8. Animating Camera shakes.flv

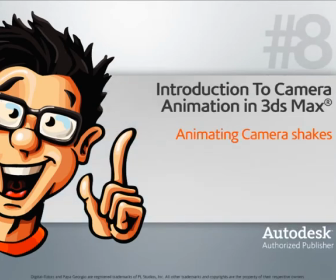In this lesson, we'll learn a technique for animating camera shakes.
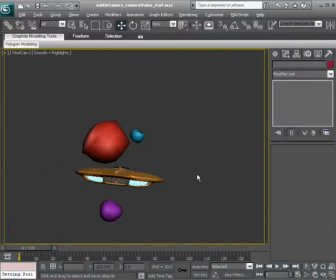Camera shakes are good to add when there is a ground impact or when large objects are passing by your camera.
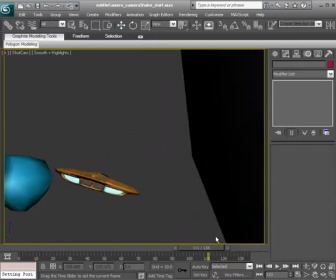So we have in this scene our meteors passing by our camera,
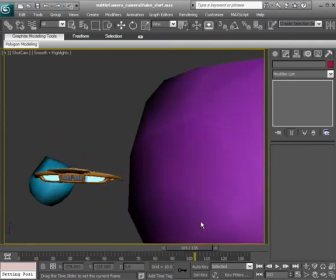and we're going to just add some shaking as they pass by to make the shot look more dynamic.
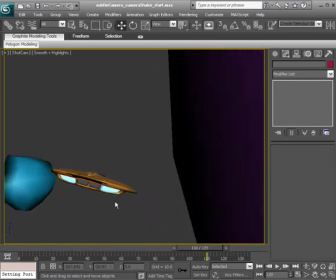So we really just need to animate this twice. For that blue meteor that passes, we don't have to worry about it because it doesn't come too close to the camera.
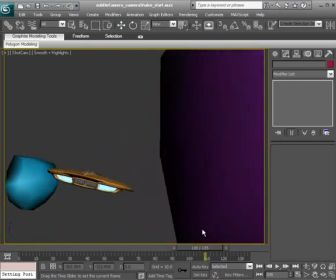And by thinking about things like that, again, we can add more life to our shot that way.
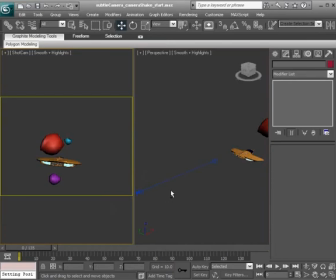So to get started here, if we were to press Alt-W to go to our two viewport layout, what I have in the scene is a target camera. And we'll just animate the target. We'll get some nice shaking that way.
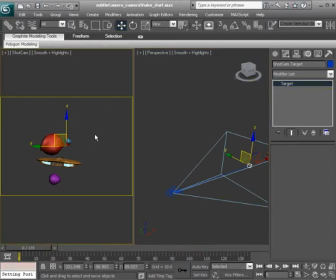Alright, so with the target selected, we can go ahead and focus back in on our shot camera and turn on auto key.
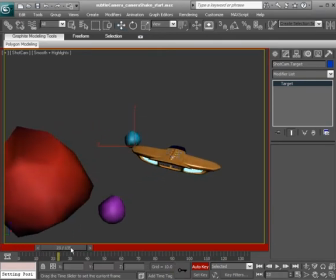Okay, so as we go through this, let's go ahead and get a good idea of when we need to add this shaking. So first up, we have this red meteor passing. It'd be a good idea to have the motion start happening after frame 25.
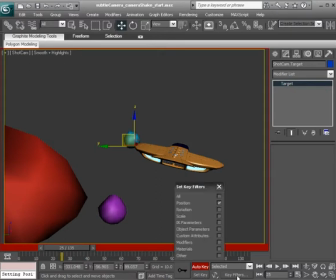So on frame 25, I'll just go there and set a position key. We can go to our key filters, make sure that just position is checked on. We'll go ahead and set a key. Now, as we start to move our camera, as we start to add the shaking, it needs to be very slight.
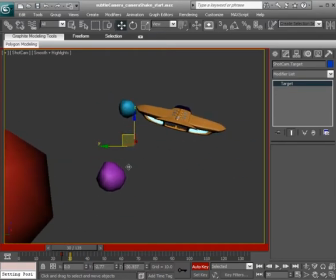If we animate it moving too much, it will look like a distraction instead of a nice camera shake. Alright, so keeping this in mind, let's say we go ahead and at about frame 29, as that meteor starts to get closer to our camera, we can have
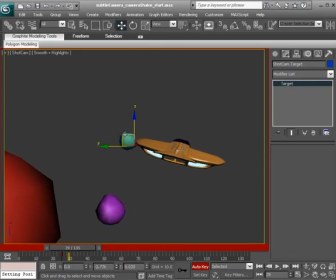our camera move slightly to our right. Because it's coming from our left, so it's going to kind of shift that camera over to the right slightly.
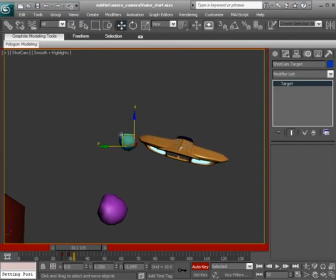Then a few frames after that, on about 32, we can have it move slightly over to the opposite direction, up and to the left. Alright, great.
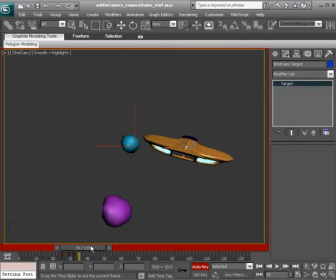A few frames after that, as this meteor gets really close to the camera now, we'll want it to move a little bit more, so we can have it move down and over to the right.
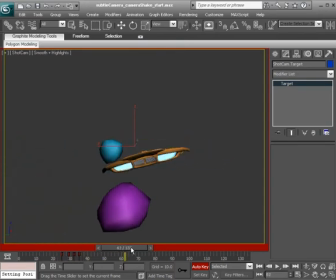Okay, great. So we have this little shift, and let's say we add a little bit of recoil where the camera moves over to the left, about 62. We'll go ahead and bring it over to the left.
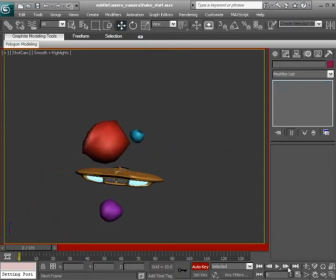So here's what we get when we have this first meteor pass our ship. Very nice. A nice little subtle camera shake, making the shot look more dynamic. Let's say we go ahead and continue.
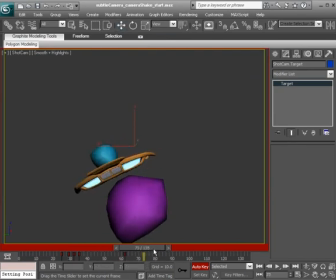I'll go ahead and select the target again, head over back to the shot camera. Now we have this larger meteor passing our ship. It gets really close to the camera, so what'd be nice to do here is to have this shake gradually build.
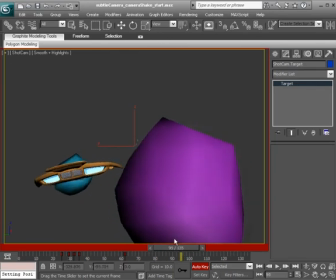So let's go ahead and set a key here on about 95 as this meteor gets really close. Then we can start to add some shaking. We'll have it start out very slight. So on 97, we can go ahead and have the camera move slightly to the left.
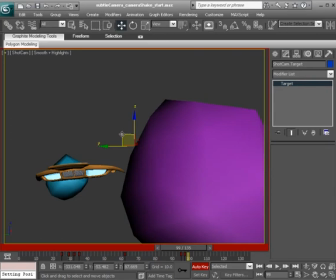99, slightly to the right. 101, a little bit more to the left.
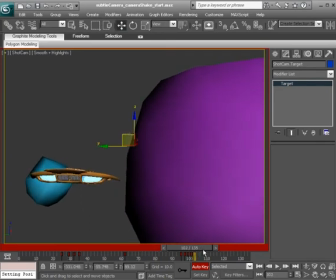103, more to the right, and again we should have this gradually build up.
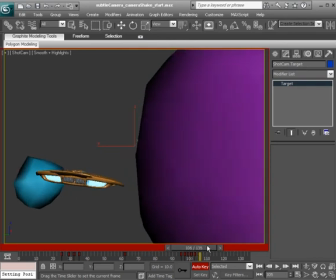We don't have to go every other frame.
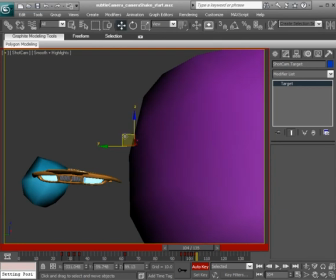We could actually do this on one. So let's say on 104 we go ahead and bring the camera over to the left. Okay, we want to break up the rhythm a little bit, because if we have things happening
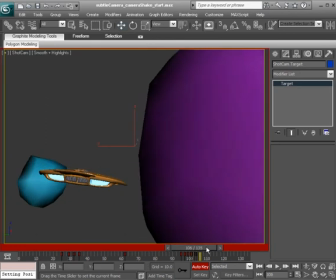on the same rhythm, it can break the illusion. So let's say on 107 now, we go ahead and have the camera move more to the right.
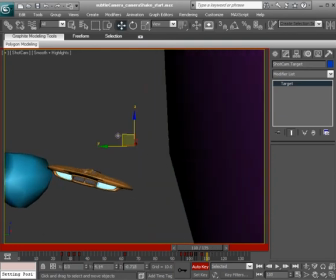About 3 frames after that, we could have it move more to the left.
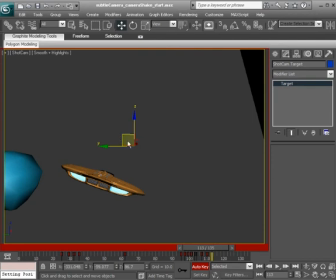Then 113, more to the right.
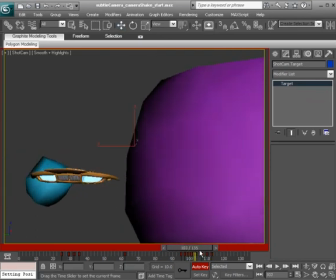And then to finish up, we can go to about
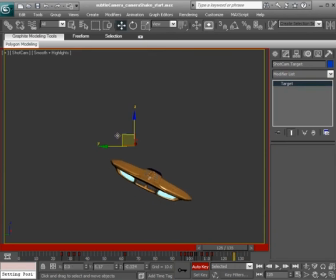126 and add some recoil where we have the camera move back over to the left. All right, let's see what this gives us. If we were to go ahead and hit play now.
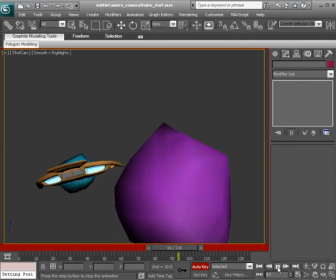Very nice, very nice. So here we have it, some nice camera shaking. Again, when we do this, we want it to be very subtle.
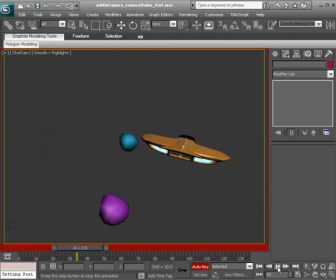We don't want the camera to move too much. Otherwise, our shot will not be read well. The audience may still get the idea that we try to animate a camera shake, but it will be done in a way where it just won't seem right.
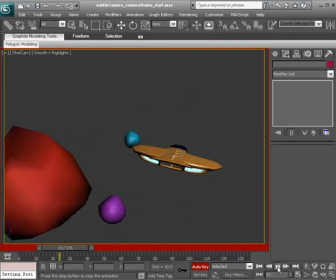All right, so with that said and done, we have a nice little camera shake added to our shot, causing it to appear more dynamic than it looked before.